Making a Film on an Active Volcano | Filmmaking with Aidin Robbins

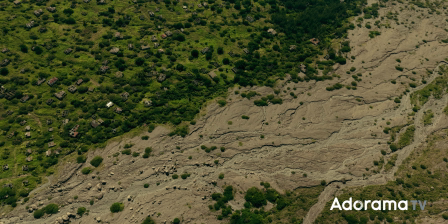3:59 Angles showing very prominently buried buildings, wide shots showing the scale of the affected area,
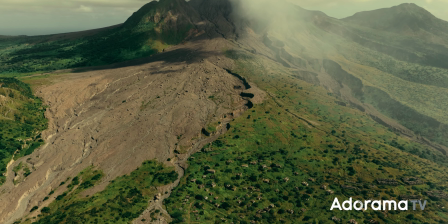4:05 and big landscapes that placed the abandoned city within the features of the greater volcanic landscape.
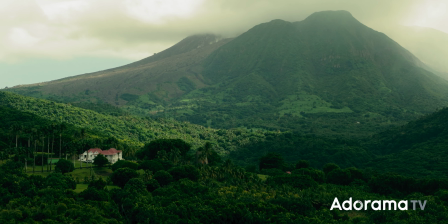4:12 We also later shot some angles from other points on the island to show how people are currently living in pretty close proximity to this volcano. In addition to the volcano itself and its landscape, we wanted to show the science associated with it.
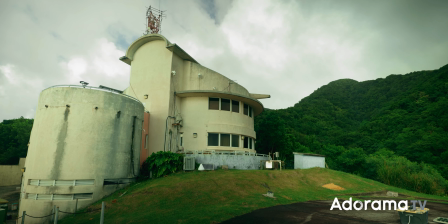4:27 So we paid a visit to the Montserrat Volcano Observatory, where we were able to take a look at how the volcano is monitored.
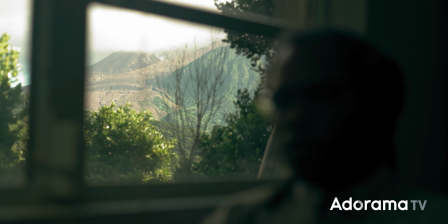4:34 We started by interviewing the observatory director, Dr. Graham Ryan.
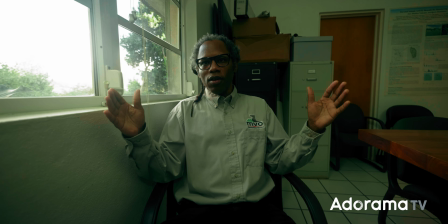4:38 This was a very quick interview setup, just found a private room with a window, moved some chairs around, set up 2 quick angles, and then just got audio from the Røde VideoMic Pro on top of my camera.
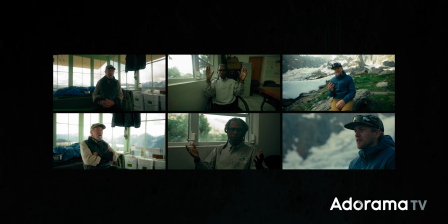4:52 This is the same setup that we've used for our other documentary projects.
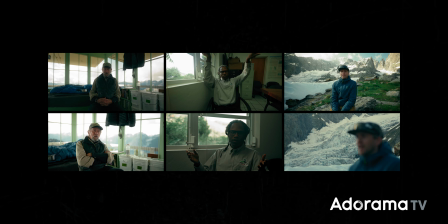4:56 It's very rough, but it's very quick, and I like how the resulting interview feels very casual and personal.
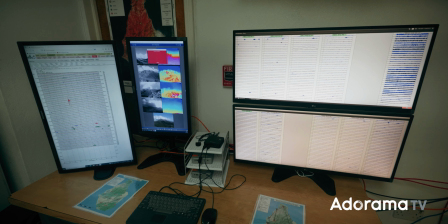5:03 After that, we had a few minutes to capture the observatory's operations room, and again here we are being as quick as possible.
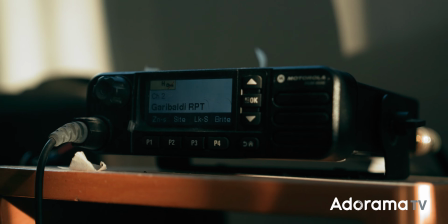5:10 Lots of close-ups of various types of monitoring equipment, as well as angles juxtaposing the equipment with the volcano right behind it.
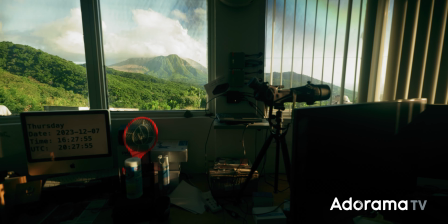5:19 We also grabbed a quick, almost like vlog style,
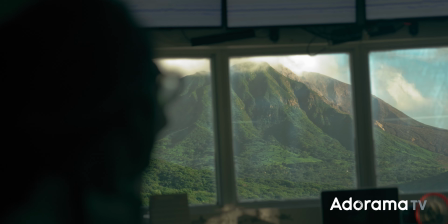5:22 just handheld interview shot of Dr. Ryan explaining briefly how the operation is done.
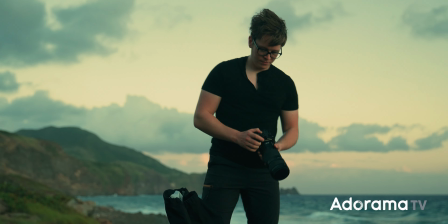5:29 We also spent a lot of time just shooting things unrelated to the volcano, like these beautiful beaches and jungles that make up the remainder of the island. Most of our volcano footage is either very dusty and gray or very like clinical and sciencey.
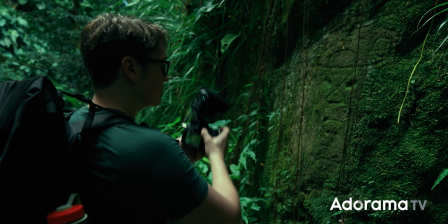5:44 So for these, we went in the exact opposite direction, very colorful and lush.
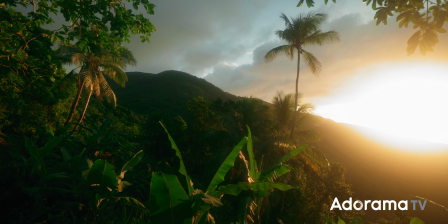5:49 Lots of shots at sunrise and sunset, sections of lush jungle high up in the mountains or in deep gorges,
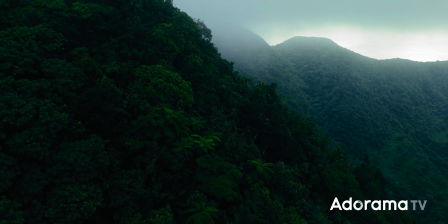5:57 and taking advantage of some nice foggy weather that we would usually get up in the mountains in the morning.
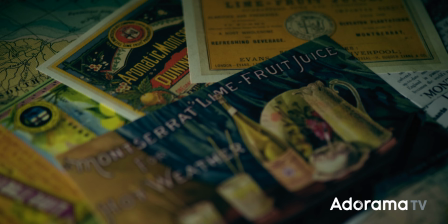6:02 As with most of my projects, this video includes a lot of archival elements like old maps, documents,
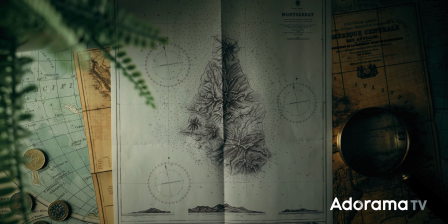6:08 and illustrations, and in this case, I wanted them to have like a Lord of the Rings or Pirates of the Caribbean type feel,
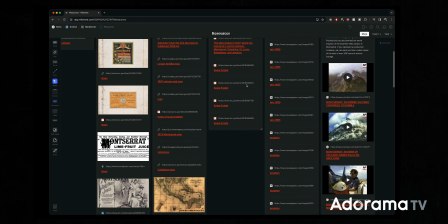6:15 like that classical adventure vibe. That started with just sourcing the right elements themselves, digging through archives,
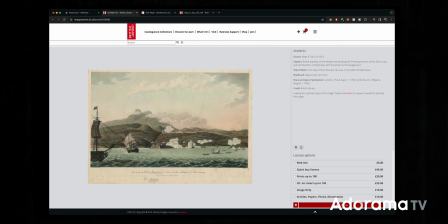6:22 looking for maps, illustrations, and documents that were actually quite old. I also ran to a few antique stores around town looking for some kind of piratey looking elements to scatter around the edges of the frame.
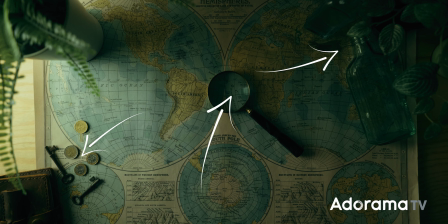6:35 I found these bottles, these old keys, and this magnifying glass, which I had originally gotten just for the vibes,
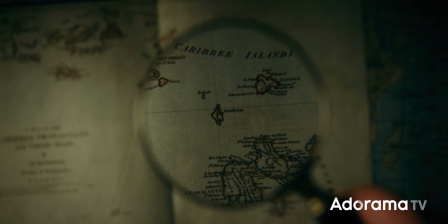6:42 but it ended up making for a really fun, practical way to highlight sections of maps and documents.
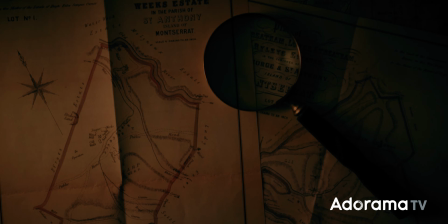6:49 I wanted some of these shots to look like they had been lit by like candles or a lantern, but I wasn't sure which ones,
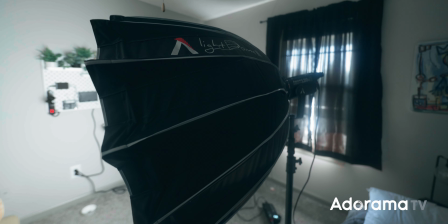6:55 so I just lit them all normally with my Aputure 120D and then faked the candle lighting in post with an overlay. This project was honestly just a more extreme version of something that I encounter on pretty much every project I take on, which is having to find clever ways to work within restrictions placed on how you can shoot.
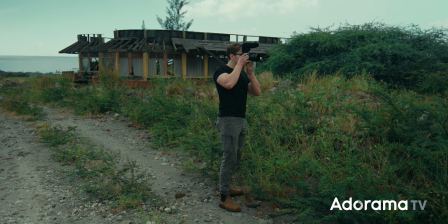7:16 At the end of the day, creativity is all about recognizing the restrictions on the way you can work and
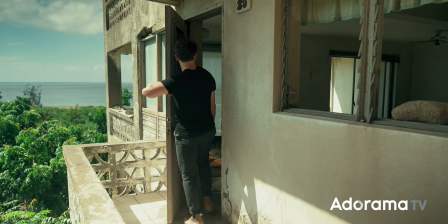7:22 adapting your process to create the best result within those restrictions. If you can do that, you can shoot a great film. But that's all I have for you today. I hope you enjoyed this video, learned something new from it, and if you did, be sure to subscribe to Adorama TV for thousands of other videos just like this one,
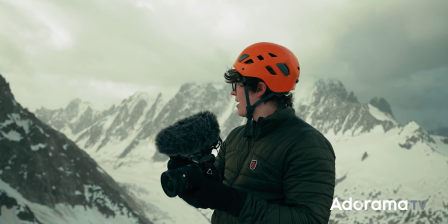7:40 including some videos exactly like this one,
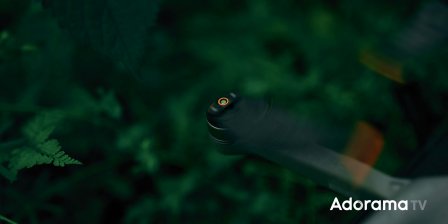7:42 going through other projects and other filmmaking techniques with me, if that's something you want. I don't know. I'm not here to tell you what to do, but you might learn something. So thank you so much for watching this video, and I will see you in the next one.